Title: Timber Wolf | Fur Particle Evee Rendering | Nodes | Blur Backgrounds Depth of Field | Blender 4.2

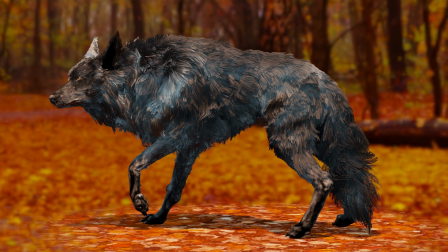In this video, I am bringing an old character from Blender 3.2 to 4.2. I will be going over how I finalized Ash the Timber Wolf and completed his render in Evee.
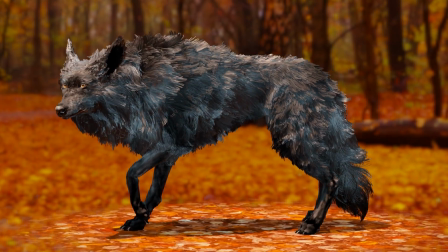This still render is my favorite, but this scene corrupted and I lost that version.
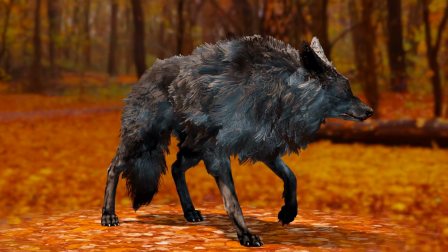It's really easy to overwork the fur grooming. This rendered video is my final version of him.
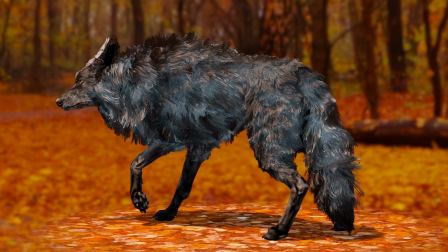I don't know why this won't render out in cycles in the Blender 4.2, but oh well, I wanted to explore the latest version of Evee and see what it can do with fur.
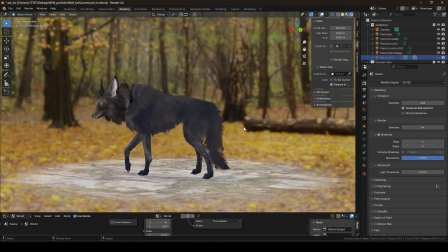This is the old file from 3.2 loaded into Blender 4.2.
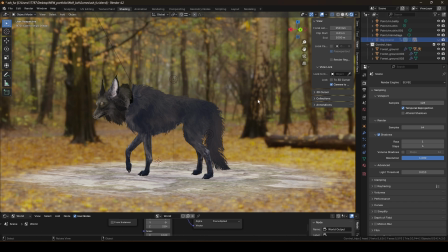I am locking the camera to render view. I want to see what the render looks like in Evee.
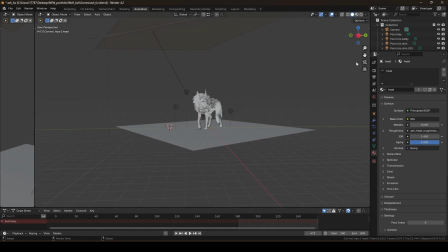So far this scene is much easier to handle in 4.2. But I am sure by the time I am finished I will likely make this scene explode as usual.
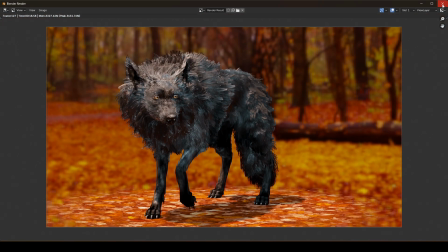I have loaded up the new scene to show you the changes I have made. I have extruded out some eyelashes and reused the devil's eyelash texture.
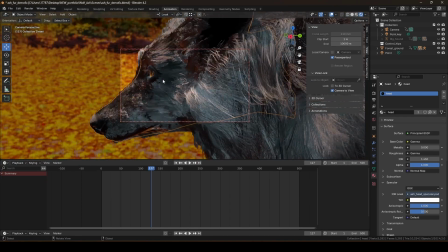The great thing about extruding eyelashes from a paint-weighted character, the new geometry retains all the previous paint weights.
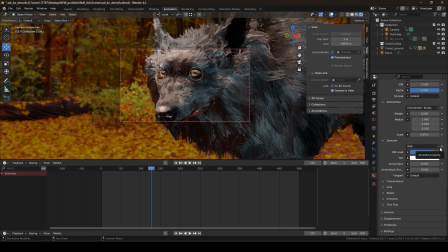This is his eyeball material settings. And this is the surface setting for the material for his head and body.
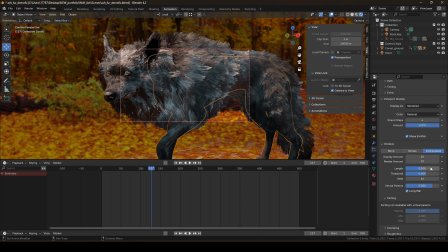Particle settings are here. For detailed on how to create for particle, watch my Ash Wolf series. Link will be at end of video. Subscribe to have an easy access to all my content. Here is my render settings. I don't think 1024 made much of difference,
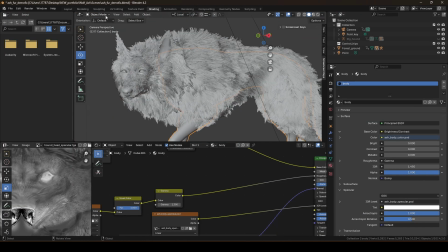but 512 from 256 was a noticeable increase in quality of lighting picked up in the fur. So the big thing that gives his fur the pop wow factor was inverting his roughness map and applying the gamma node.
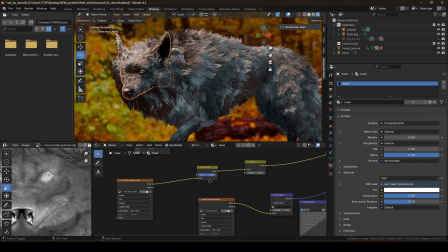Also some minor changes to the specular map using Photo P. Nodes can be added by going under Add menu under the shading workscreen. Here is the HDRI map nodes. I like to rotate this map to get variations on lighting or backdrop.
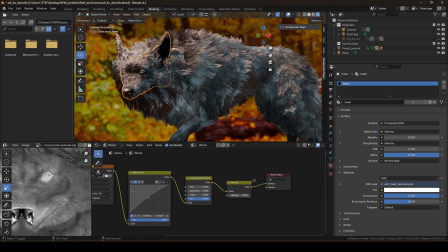All the color changes to this scene is done with these nodes. Now, here is the lighting.
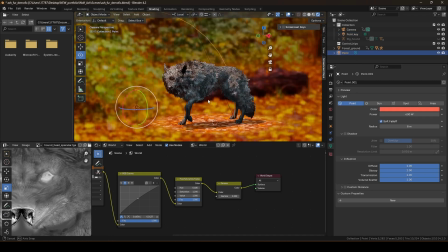I only use 2 lights. Sun is my key and 1 point light for rim.
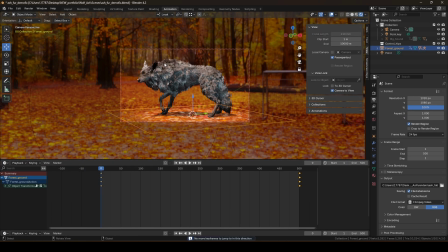The HDRI is my fill. Depth of field is great at giving the image a SLR camera look. You can select with the eyedropper on the focal point or just type in an asset to have the camera always locked onto it.
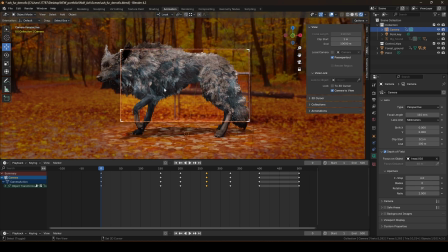That way everything around it will be blurred out based on the f-stop distance.
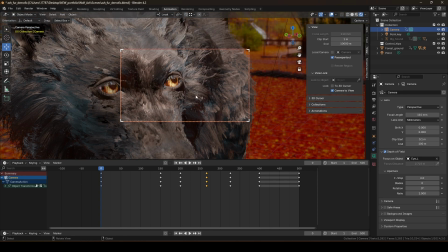The smaller the f-stop, the shorter the distance before it starts to blur. So here you can see his hind leg fur is blurring out.
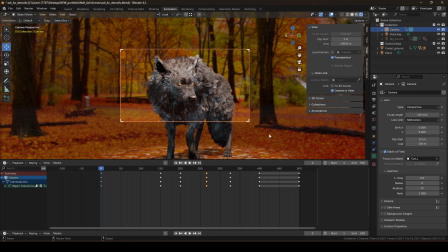If the distance is even shorter, things in front of the selected focal point will also blur as well as behind.
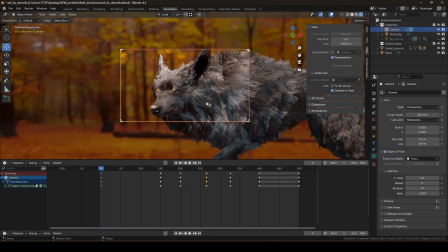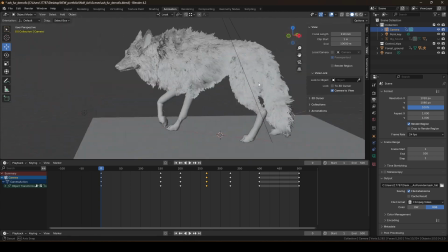In plain shaded mode, this is what Ash's fur looks like. In particles, this is what his groom looks like.
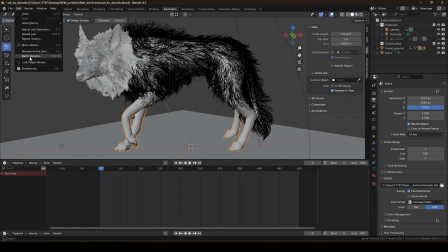Also remember to turn on optics and your video card. This will help with the in-screen speed. I really don't know why this old file won't render in cycles in the new version. Wow, how majestic, his mange is out of control.
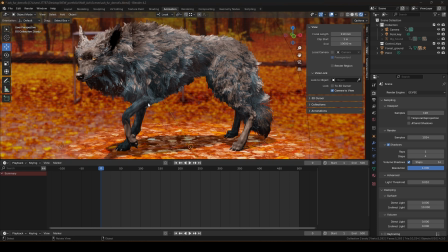To render, hit F12 and it will render what the render view cameras is selected.
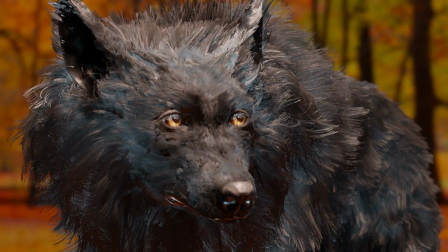To render animation, hit Ctrl plus F12. I selected Evee for the render. I have selected his eyeball mesh as the focal point and setting was at 1.5 m, so his body fur will be out of focus.
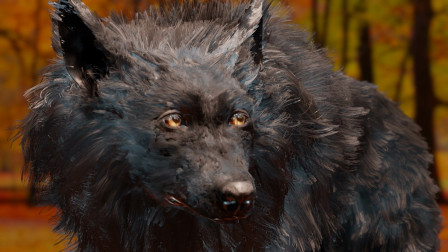But you see also, his nose is starting to be out of focus a little bit, so selecting his head mesh would work better for this camera shot.
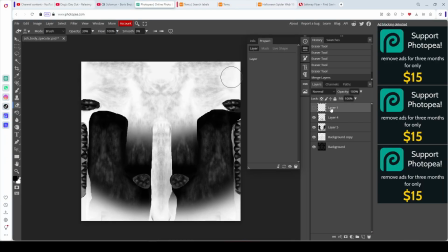Here's what he looked like with inversion and gamma nodes. But I needed to alter his specular maps so his legs are not so shiny.
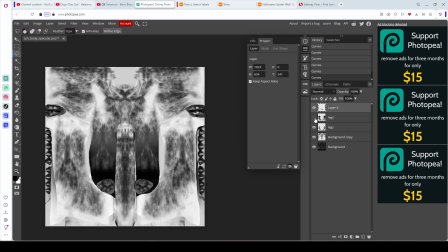Also, in his color map, I made his legs not so dark and more even-toned.
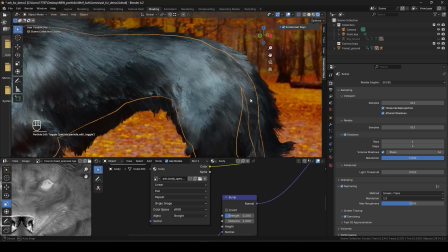His fur would have been easier to groom if I had divided up his body parts and types of fur in different vertex groups.
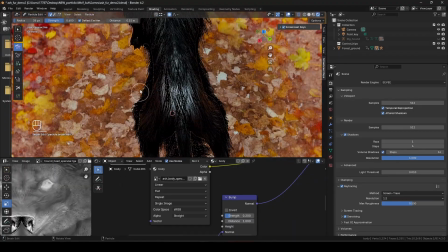Here, I am polishing off his fur so he isn't so flat looking.